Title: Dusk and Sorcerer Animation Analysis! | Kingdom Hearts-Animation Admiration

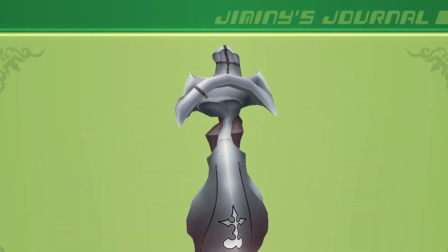The Sorcerer just totally denies its form, literally collapsing into itself with every movement.
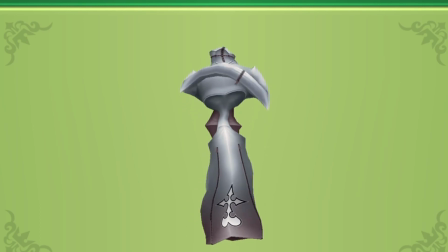It's alarming, and part of that feeling is because of the shape of the arcs it's drawing.
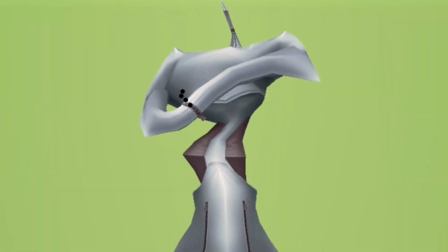If I track the arcs its hands are making here, we can see it's making a very jittery figure 8.
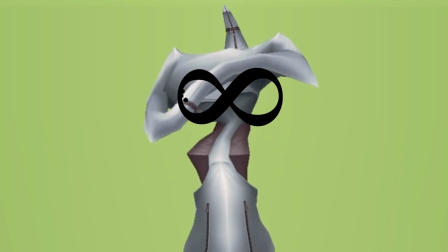A typical arc would be quite smooth and easy to track.
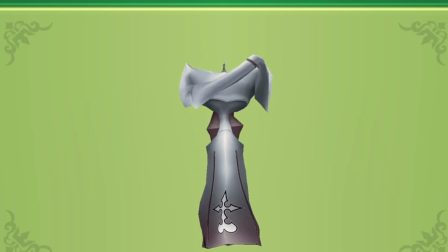Making this so jagged helps add to the chaotic feeling of this idle animation.
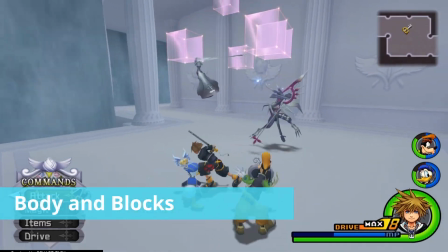In battle, the Sorcerer continues this chaos within itself, yet it also exudes a stern and focused nature.
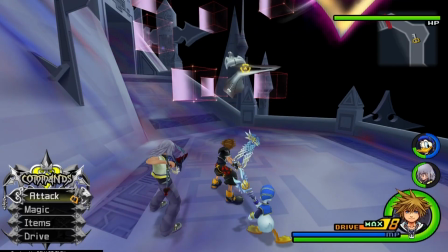Its movements aren't varied and flashy like some of the other nobodies,
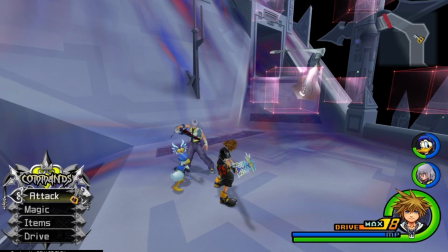and because the Sorcerer doesn't do any specific moves with its own body, it's able to stay locked onto us, never showing its back.
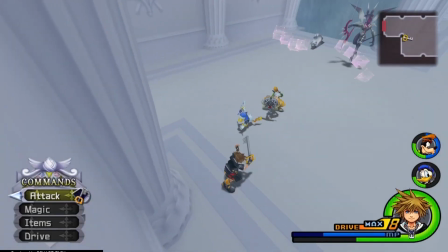These pink blocks do all the work.
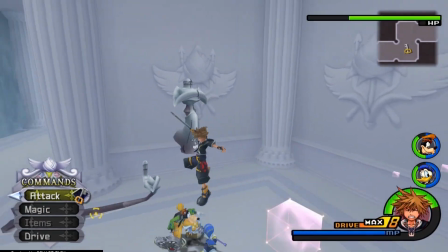And I'm not gonna really focus on the blocks, only because they're pretty detached from the character itself,
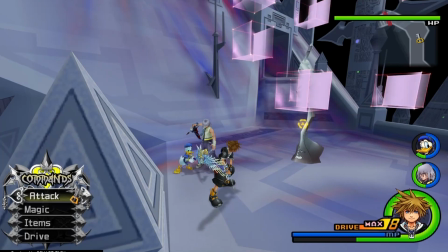and there is a lot about the main body I'd like to talk about.
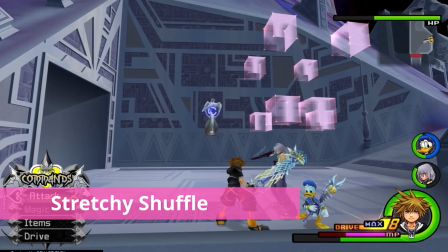The Sorcerer shuffles around the battlefield, taking its time to follow Sora, keeping up practically no defense.
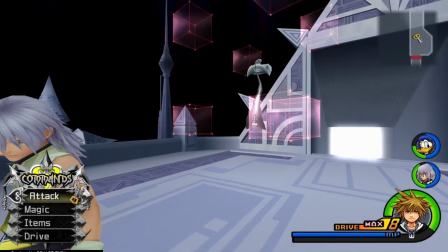We'll take a closer look at this shuffle here, because it's pretty insane.
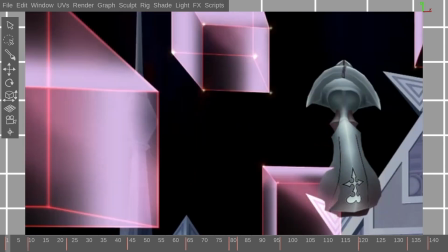The Sorcerer's just up here vibing, then all of a sudden, its entire stomach shoots to the left.
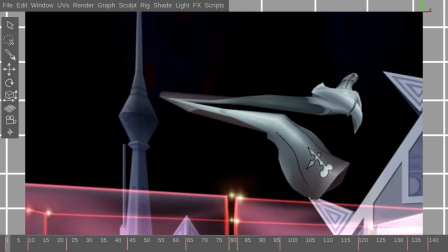The other body parts follow along until the chest stretches out, then the head squishes super thin before falling into place too.
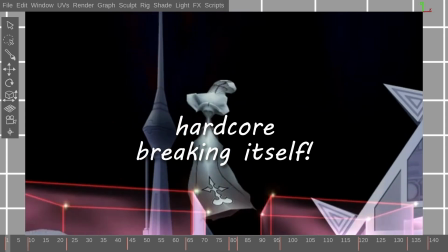It is hardcore breaking itself. I love this so much, but I also hate it.
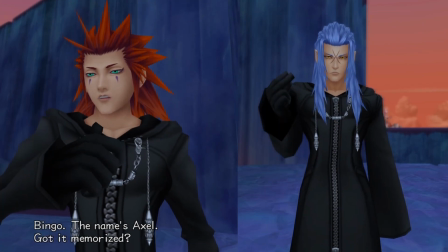As someone who's used to average character rigs that work in normal animation styles, this animation looks broken.
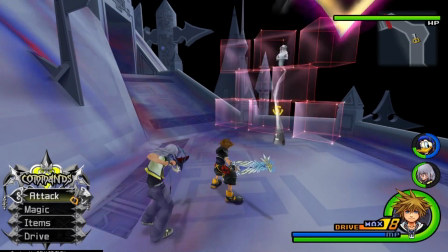Like, it looks like what happens when an animator is bored and they mess around with the rig controls,
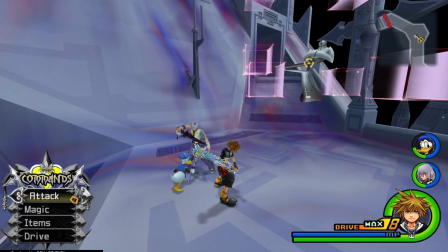pulling them every which way and breaking the character model just to see what happens. I used to do that all the time with my 3D projects.
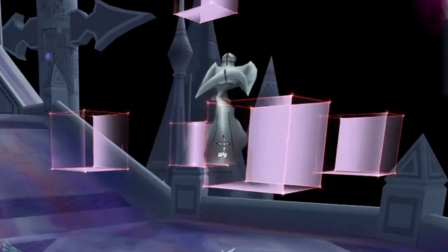But the way the Nobodies animators got away with doing this sort of movement for a final animation and making it look great blows my mind.
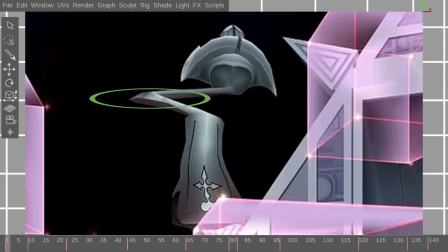From what I can tell, there's a rig controller at the hip here, one below the hip base, and one at the rib cage.
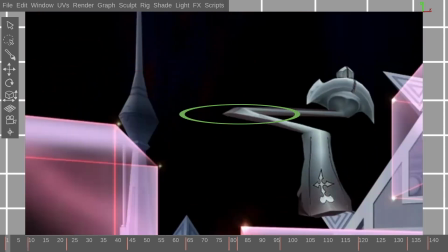As the move gets going, we see the middle controller moving straight left, which if I was a bored animator, that's what I'd do.
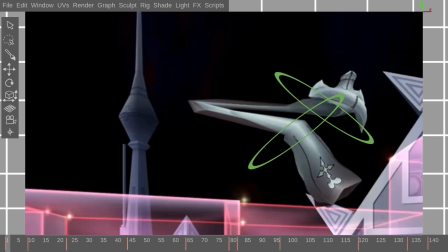But see here, the lower and upper body twists a little and bends in an opposing action that complements the movement.
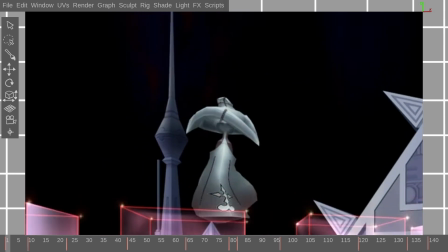This is what keeps the animation from looking super broken. It's not just one lone controller moving by itself.
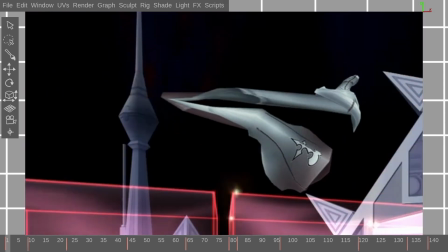After hitting the side here, the two other body controllers start to follow.
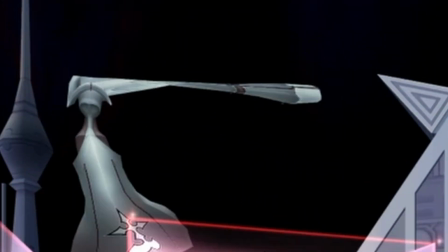The amount of stretch the animator got this upper body to do is particularly horrifying.
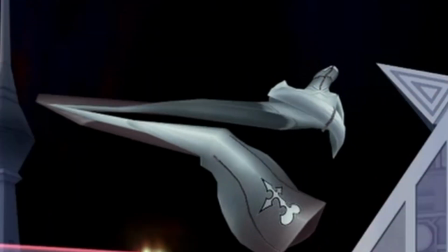Like, I would never push a rig this far.
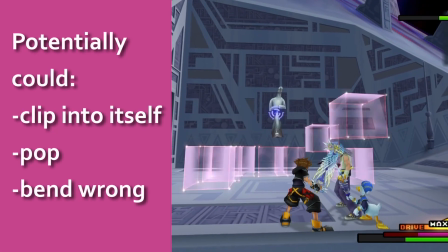Pushed too far, the model's mesh will clip into itself or pop and bend the wrong way, but somehow they've pulled it off.
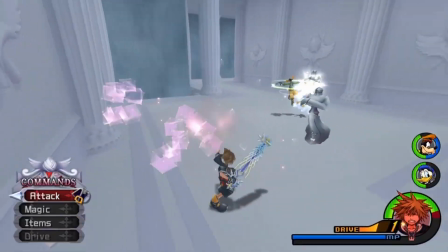Another great,
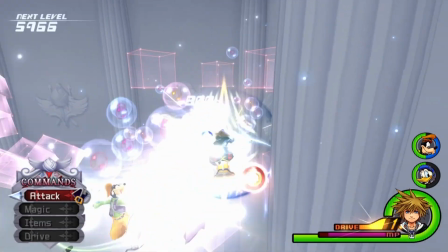if not ultimate example of this stretching witchcraft is when the sorcerer is staggered by Sora's attack finisher.
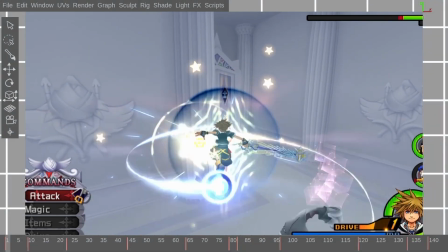Here we see two sorcerers knocked back, lying down in midair.
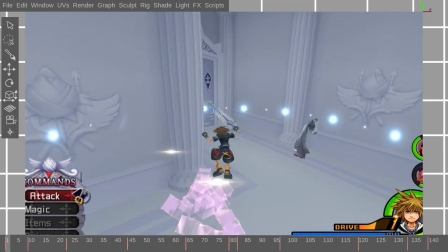In one frame it sucks its body in, the next frame starts inflating its arms out,
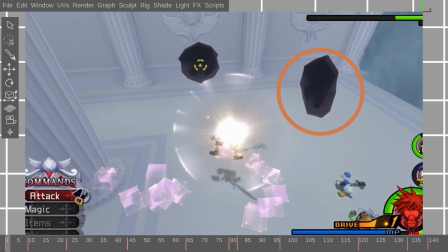then this nobody flattens itself into a pancake.
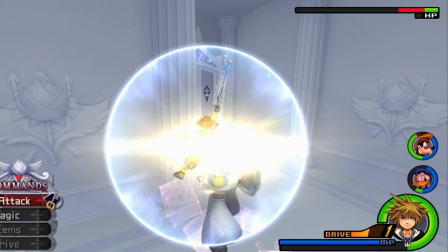I've never seen a human-shaped rig capable of doing this before in my life.
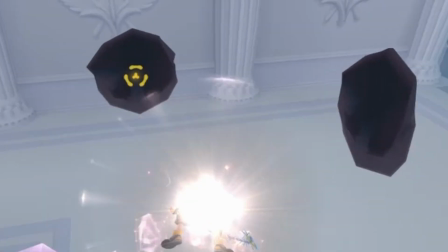You can kind of see the mesh of the model clipping and breaking here underneath the skirt, but overall it looks great.
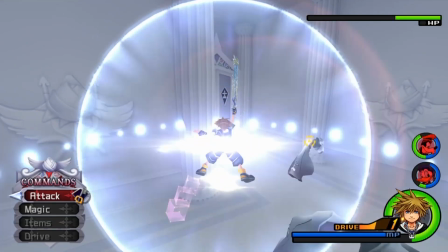So props to the rigging and modeling team that made this possible.
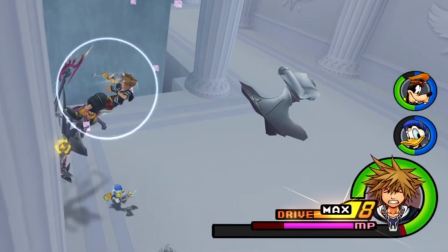Also props to the animator who pushed so far, and the director for letting them do it.
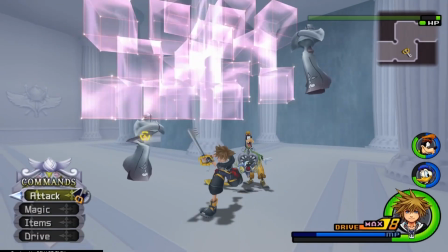The sorcerer definitely shows off the stretchy, formless nature of the Nobodies well.
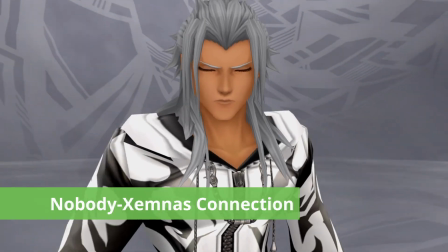As I mentioned earlier, both the Dusk and Sorcerer are controlled by Xemnas, and from what I've seen, their movement styles are actually quite similar.